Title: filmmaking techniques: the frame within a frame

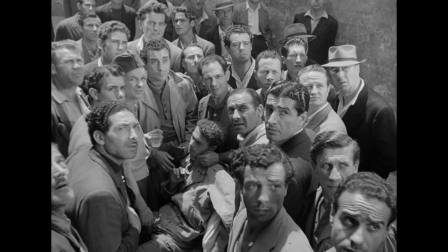The thief is surrounded by friends and family, a circle of protection, reinforcing this idea of the helplessness and difficulty of Antonio's situation.
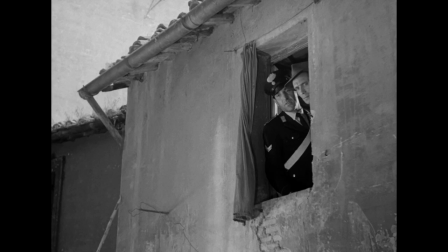The subsequent shot of them in the window, small and surrounded by a lot of negative space, with Antonio's face half-hidden, only adds to this.
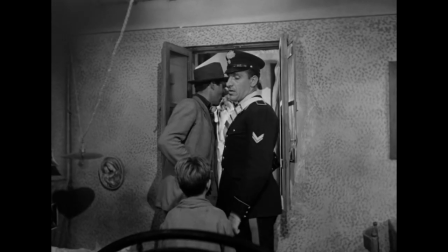He is almost ashamed and can barely face the crowd waiting for him. This all culminates in the next shot.
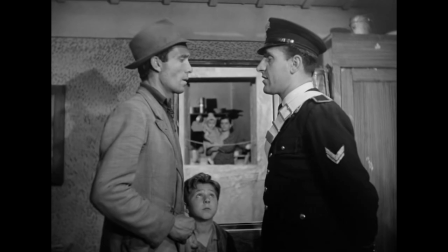In the background of the shot, in the centre of the frame between the characters,
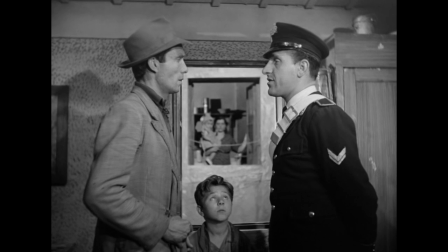a woman carrying a child slowly closes her windows, while the policeman explains that he can't do anything to help Antonio.
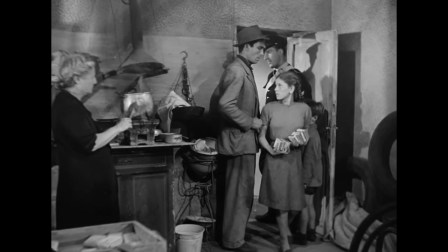This woman is the community, representing them and the way they feel about these intruders. outsiders.
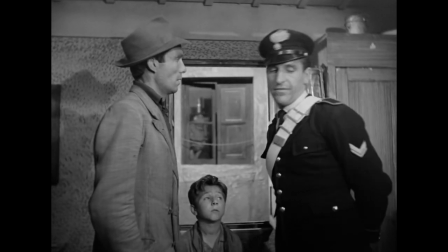They are no longer welcome. She shuts them out. Now this was just one example of how to use this technique.
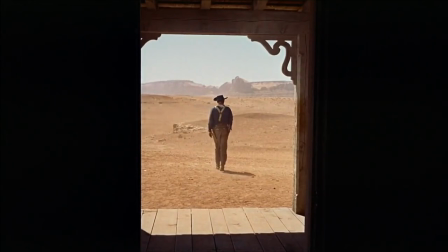There are many more, some I listed at the beginning of the video and others I didn't.
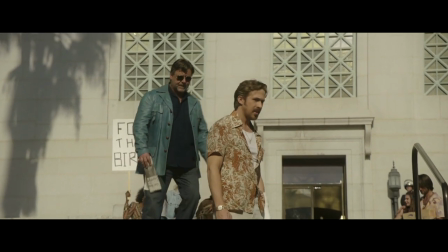The usage of a frame within a frame isn't as prevalent in popular contemporary cinema as they were in earlier cinema.
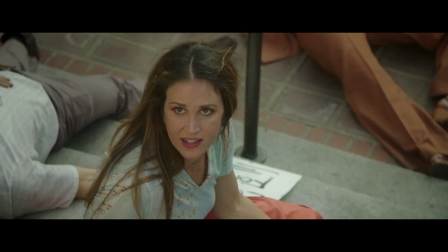Since shots have become more dynamic and shorter, it is harder to incorporate it into the visual language of the films, at least effectively.
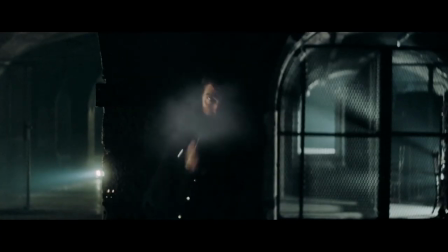They seem to be more effective when used in longer, more static, or slower moving shots.
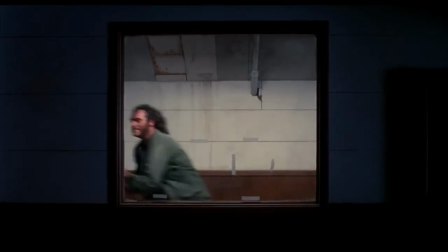That is not to say that inner frames in commercial film is dead,
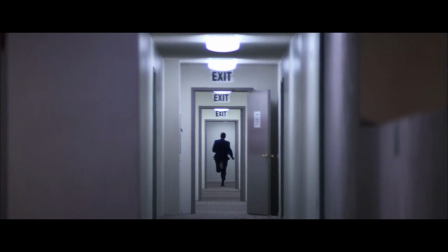it's just that except for a handful of commercial directors like Paul Thomas Anderson, who frequently uses inner frames, or Wes Anderson,
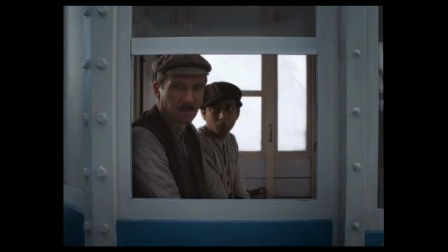whose style is symmetry, inner frames seem to be more prevalent in smaller art house or commercial art house affairs.
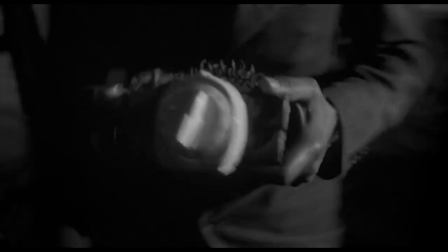Which is a shame, because they are a very effective filmmaking technique that should be used more often. They are ways to subtly show the audience something without having to tell them.
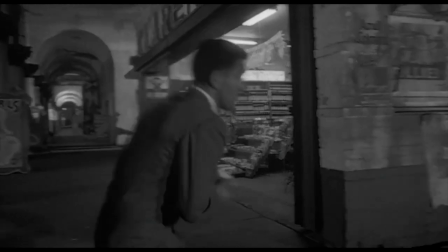One of the best ways to convey information.
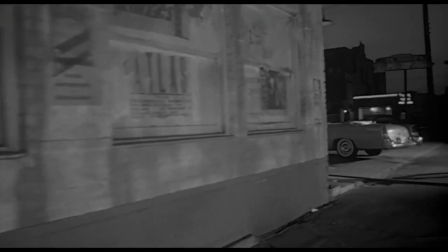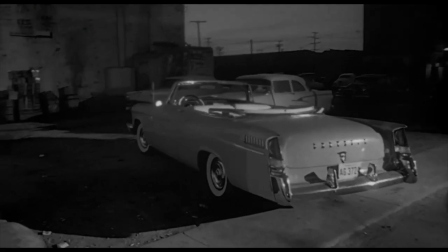I hope you found this to be informative. Let me know in the comments what you thought, I would love to hear it. My name is Brandon.
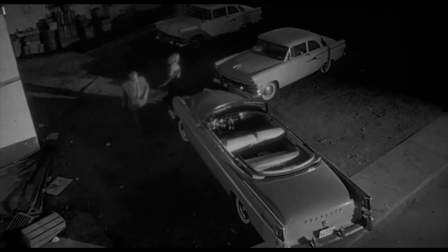Thank you for watching.